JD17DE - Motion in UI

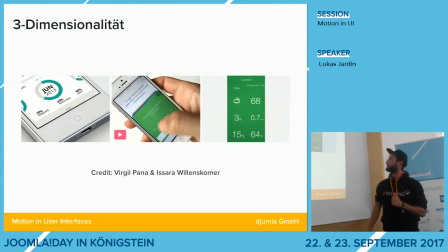1746s
Ja, und vor allen Dingen, gerade beim Mittleren wird es klar, aus diesem eigentlich flachen Ding wird auf einmal ein Objekt.
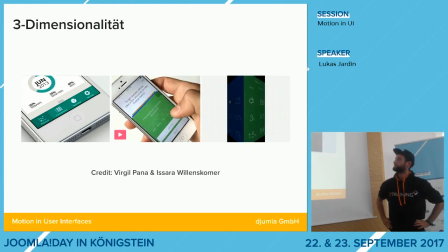1753s
Genau. Und das nimmt man als Objekt wahr. Das ist da der entscheidende Punkt. Genau. Es ist nicht nur irgendeine Fläche, sondern es ist ein Objekt. Genau. Deswegen, also Dreidimensionalität kann man super schön mitspielen.
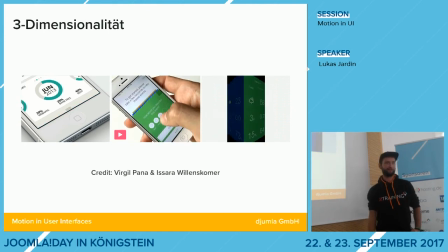1764s
Und auch bei der Mitte sieht man, man kann darüber halt auch wieder gut Inhalte verstecken, die irgendwie sekundär sind oder in dem Fall sind sie auch sekundär. Und darüber auch wieder Platz schaffen, Fokus auf das Wesentliche, was in Interfaces, die ja immer mehr Möglichkeiten meistens bieten, also immer mehr geht irgendwie, ist es wichtig, da den Nutzer an die Hand zu nehmen, zu
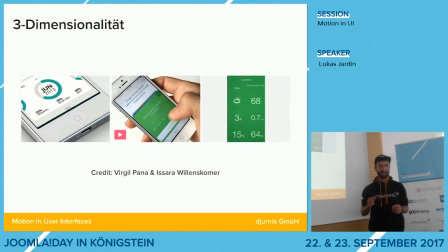1782s
sagen, schön, dass alles geht, aber probier es erstmal damit. Also das ist das Wichtige. Nachher kannst du immer noch gucken.
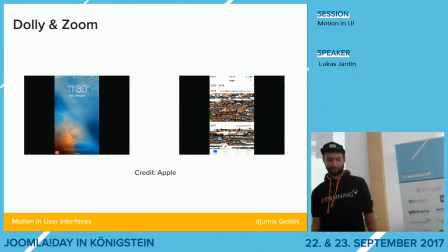1790s
Und dann sind wir auch schon beim letzten. Das ist nämlich der Dolly- und Zoom-Effekt. Kommt ursprünglich aus dem Fernsehbereich, aus dem Filmbereich,
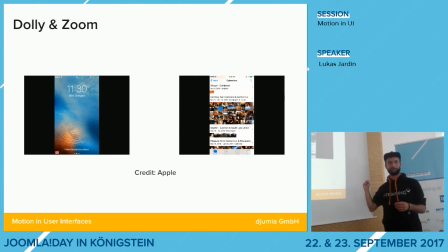1798s
das ist Kamerafahrten auf Objekte zu oder von Objekten weg, oder beziehungsweise man geht mit dem Objekt auf die Kamera zu und weg. Das kann man bei Filmen zwar nachvollziehen, aber in der Animation halt überhaupt nicht. Das sieht meistens gleich aus, wenn es gut gemacht ist.
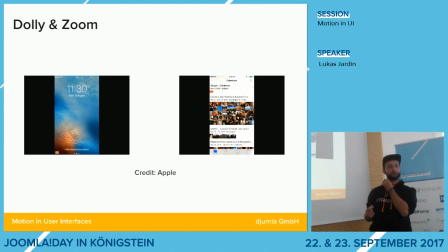1811s
Und bietet sich halt auch wieder super an, um räumliche Hierarchien zu schaffen. Gibt da auch, wie ich schon gesagt habe, mehrere Möglichkeiten. Entweder man zieht das Objekt zur Kamera hin, also vergrößert das Objekt oder verkleinert das Objekt, der Effekt ist derselbe.
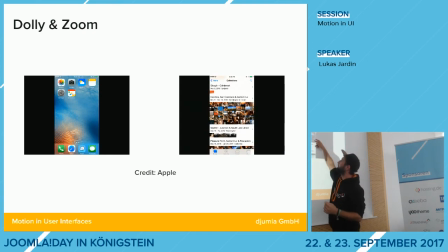1824s
Und besonders hier kann man so sehen, man hat halt einen kontextinternen Wechsel von Szenen, also von Screens. Man bleibt im selben Kontext Bilder, aber kann halt durch dieses Zoomen da rein, weiß man genau, wo man sich in diesen vielen Bildern befindet.
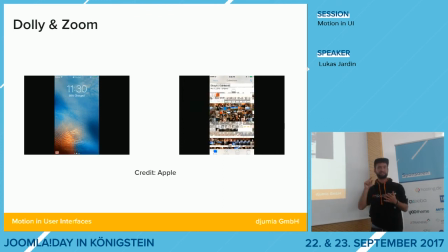1837s
Und kann dadurch quasi gezielter in großen Kontexten arbeiten und sich zurechtfinden. Und beim Linken ist es halt einfach eine nette Spielerei im Endeffekt. Aber wollte ich mal anführen, weil Apple, hatte ich irgendwie Lust drauf.
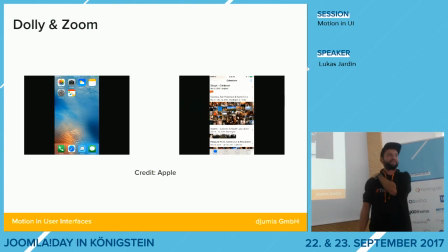1854s
Und es ermöglicht halt auch einfach einen fließenden Übergang von verschiedenen Screens. Und das Ganze wirkt einfach runder, dynamischer und es macht mehr Spaß, es zu benutzen im Endeffekt auch irgendwo, wenn es denn gut gemacht ist.
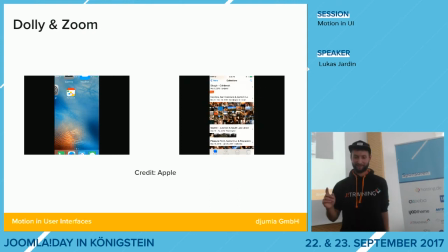1869s
Und das ist halt auch das, was ich euch besonders ans Herz legen möchte. Und das habe ich ein wunderbares Zitat von Charles Eames.
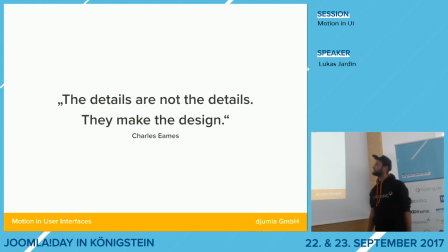1876s
The details are not the details, they make the design. Und deswegen sollte man ganz viel Zeit, also wenn man so Animationen macht, da kommt auch später noch, man sollte sehr scharf drüber nachdenken, warum mache ich die? Haben die überhaupt einen Sinn? Ich würde nicht einfach Animationen machen, weil geil, sieht schön aus, führt zu nichts.
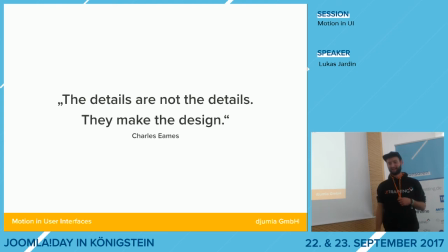1890s
Ist im Zweifelsfall dann ein überladender Bildschirm. Deswegen immer hinterfragen, das, was ich da mache, hat das einen Sinn? Und wenn man es macht, sollte man es gut machen. Also ist, wie ich schon gesagt habe, mit dem Easing. Im Zweifelsfall investiert man halt mal 2 Stunden seines Lebens darin, Custom Easing für die verschiedenen Elemente auf einer Website oder in einer App zu haben.
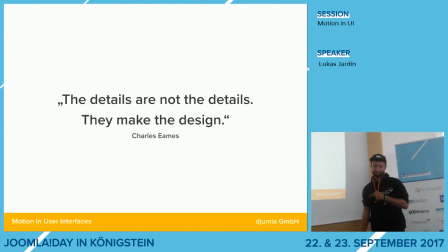1910s
Das können auch gerne mehr als 2 Stunden sein, das geht nämlich ziemlich schnell. Und deswegen sollte man auch Wert auf sogenannte Micro-Interactions auf jeden Fall noch hin. Also es ist auch, es geht jetzt ein bisschen weg von diesen Prinzipien, aber es ist so ein weiteres Element für Motion Design,
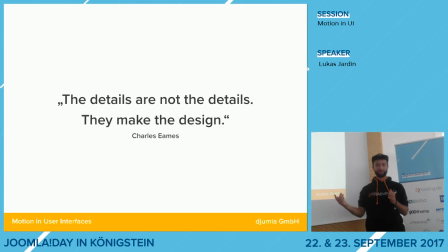1924s
User-Interfaces, wo man auf jeden Fall Wert drauf legen sollte. Ich glaube, ihr kennt alle Micro-Interactions, ob ihr wollt oder nicht.
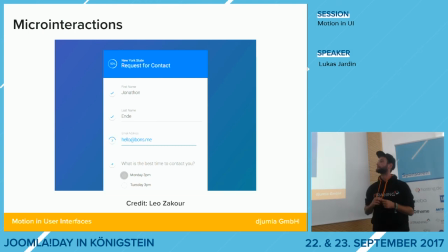1930s
Zum Beispiel habe ich mal ein Beispiel mitgebracht. Es ist halt, man gibt was ein, wird direkt verifiziert. Und so, das sind halt kleine Animationen, die das Ganze aber abrunden im Endeffekt und so ein Interface auch menschlicher machen. So, also wir reden ja auch lieber mit Menschen als mit Maschinen.
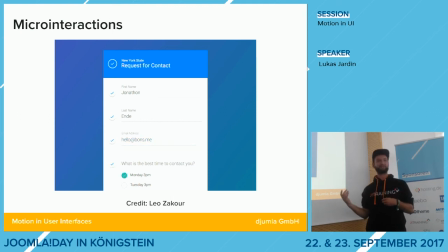1948s
Und wenn dann wir merken, dass Maschinen auf uns menschlicher reagieren und ein direkteres Feedback geben, was wir auch irgendwie aus dem Gespräch im Zweifelsfall kennen, dann macht uns das einfach mehr Freude. Und es kann auch irgendwie das besondere Etwas ausmachen. Also das, was man unterbewusst mitnimmt, wo man aber denkt, hey, das macht Spaß.
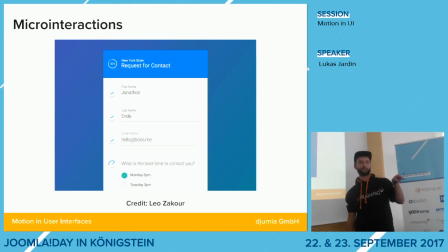1963s
Da guckt man sich die Animation an und denkt sich, die Animation ist es, wegen der liebe ich die App, sondern es ist einfach dieses Gesamtgefühl dahinter. Betonung liegt aber auf Mikro-Interactions und nicht auf, also wenn so Mikro-Interactions in Makro-Interactions eskalieren,
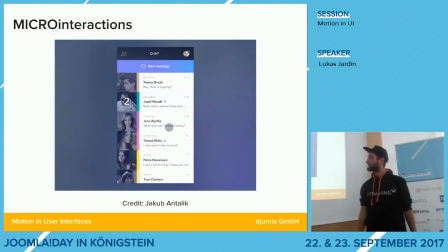1978s
das kann ich nämlich hier zeigen, da habe ich mich nämlich echt gefragt, warum macht man sowas?
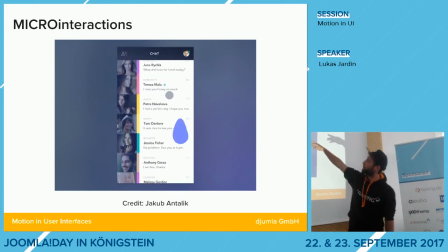1985s
Das ist halt ein bisschen dieses Durchscrollen durch den Bildschirm. Warum macht man das?
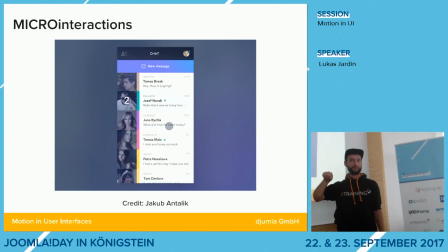1989s
Nur um da unten so einen kleinen neuen Beitrag oder New Message-Button zu haben, ist halt totaler Schwachsinn.